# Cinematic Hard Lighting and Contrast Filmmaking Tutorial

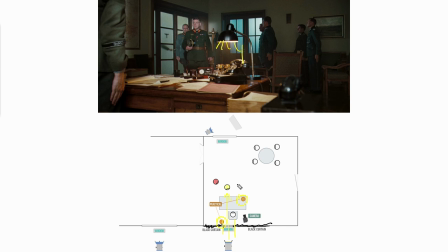4:01 Practical lights turned on, of course, and we also see lighting fixtures of slightly cooler color temperature being placed to provide some light through the glass of the doors.
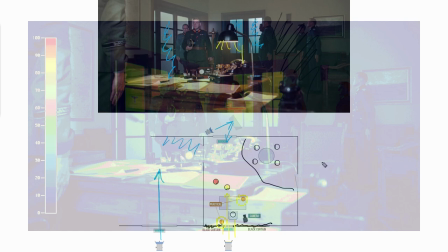4:15 This part of the room has been kept dark, which makes the scene contrasty.
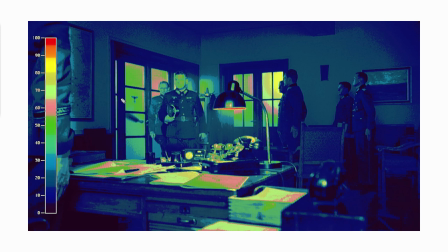4:20 Now let's check some of the shots in false color. The actors moving from the door towards the light source from a window, starting at around 50 IRE for the key and eventually
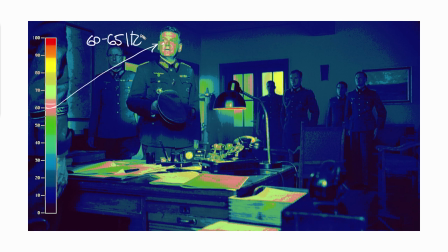4:35 stopping by the receptionist table at around 60-65 IRE level. While keeping shadows at 10-15 IRE, we have this contrast ratio of 6 to 1
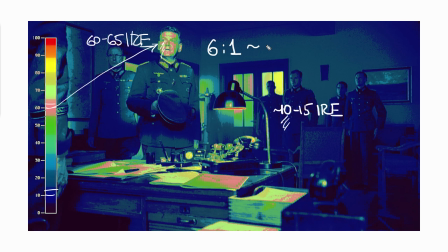4:51 for this scene between the key and shadow areas on the background. This is around two and a half stops of difference. The overall scene is quite dark, with the highlights on white papers rarely going above 60-70 IRE.
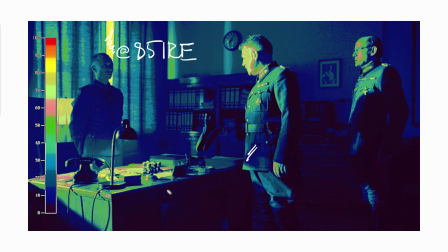5:10 Even window highlights are at 85 IRE, shadows usually at 10, with occasional drops down to 3 and 5.
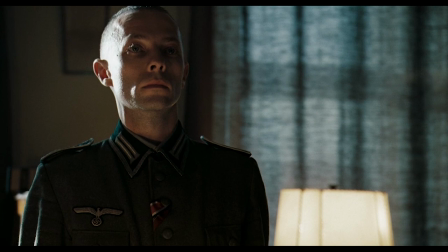5:22 I also like this shot of the receptionist with a hard kicker light, the actor's mark had been slightly shifted towards light beam from the window, and now we have this harsh kicker.
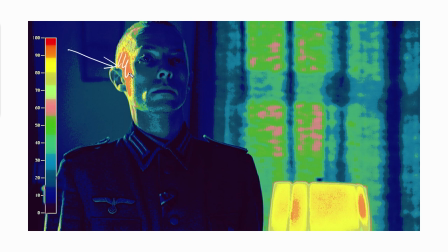5:35 Let's see it in a false color. This hardlit side goes up to 90 ivory, with a fill side at around 10.
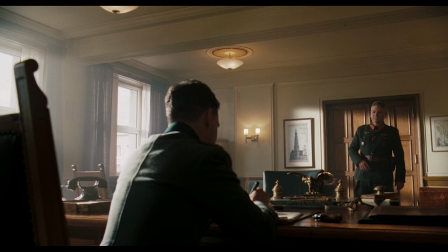5:47 Alright, that's it for today. Hope it gave you some inspiration to use harder sources when the story calls for it.
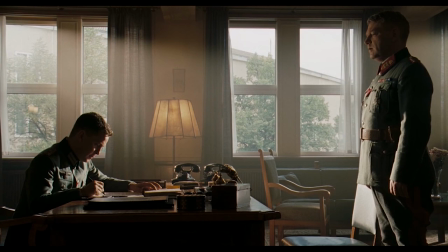5:55 Hard light power became a bit overlooked these days,
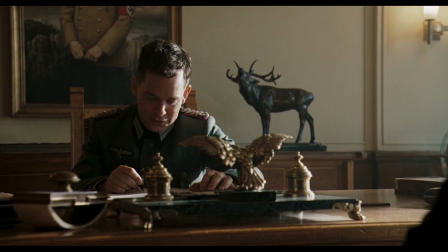5:59 but shaping your image with it can give you a lot of three-dimensionality and volume,
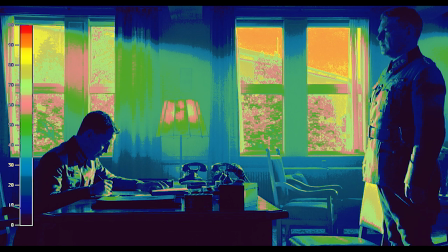6:06 and while studying images in false color can give you a lot of information about levels,
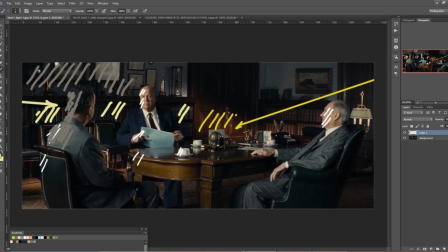6:11 and more important contrast ratios between different parts of the image.
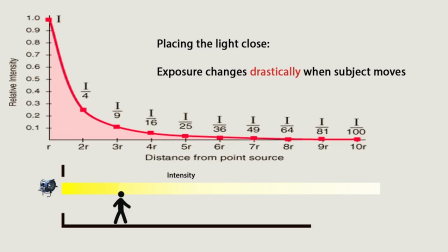6:17 If you are interested to know more about cinematic approach to lighting and would like to keep your cinematography knowledge organized
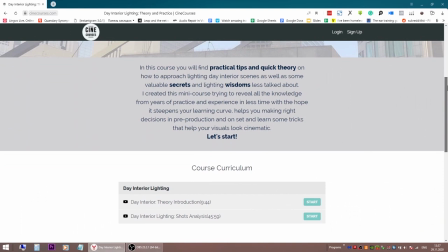6:23 so you have clear ideas on how to prepare lighting setups for your next short film or commercial work,
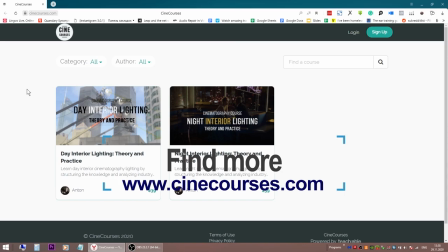6:31 welcome to check out my mini-courses on cinematic lighting for modern filmmakers on www.cinecourses.com.
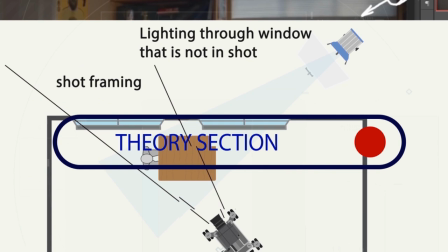6:39 I'm committed to creating a unique piece of content to help everybody interested in getting much more lighting knowledge
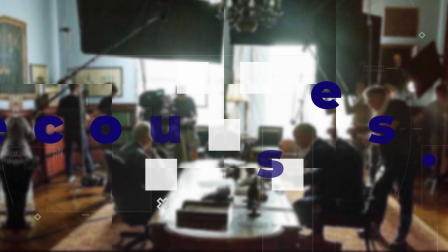6:47 than you can ever get in a film school in much less time and progress faster as a visual artist.
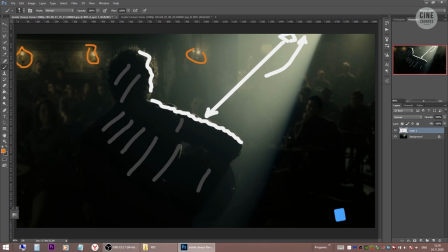6:54 So check it out! You can find many lighting breakdowns and cinematography tutorials on this channel,
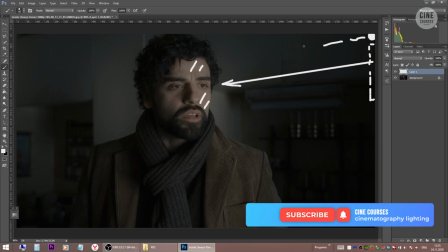7:00 consider subscribing and activating notification bell, so you don't miss out when the next video comes.
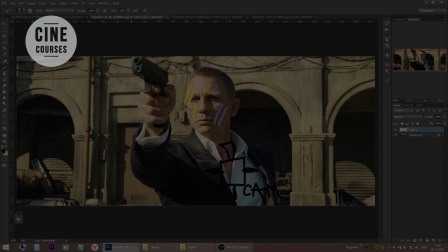7:07 Thank you for watching and I'll see you next time!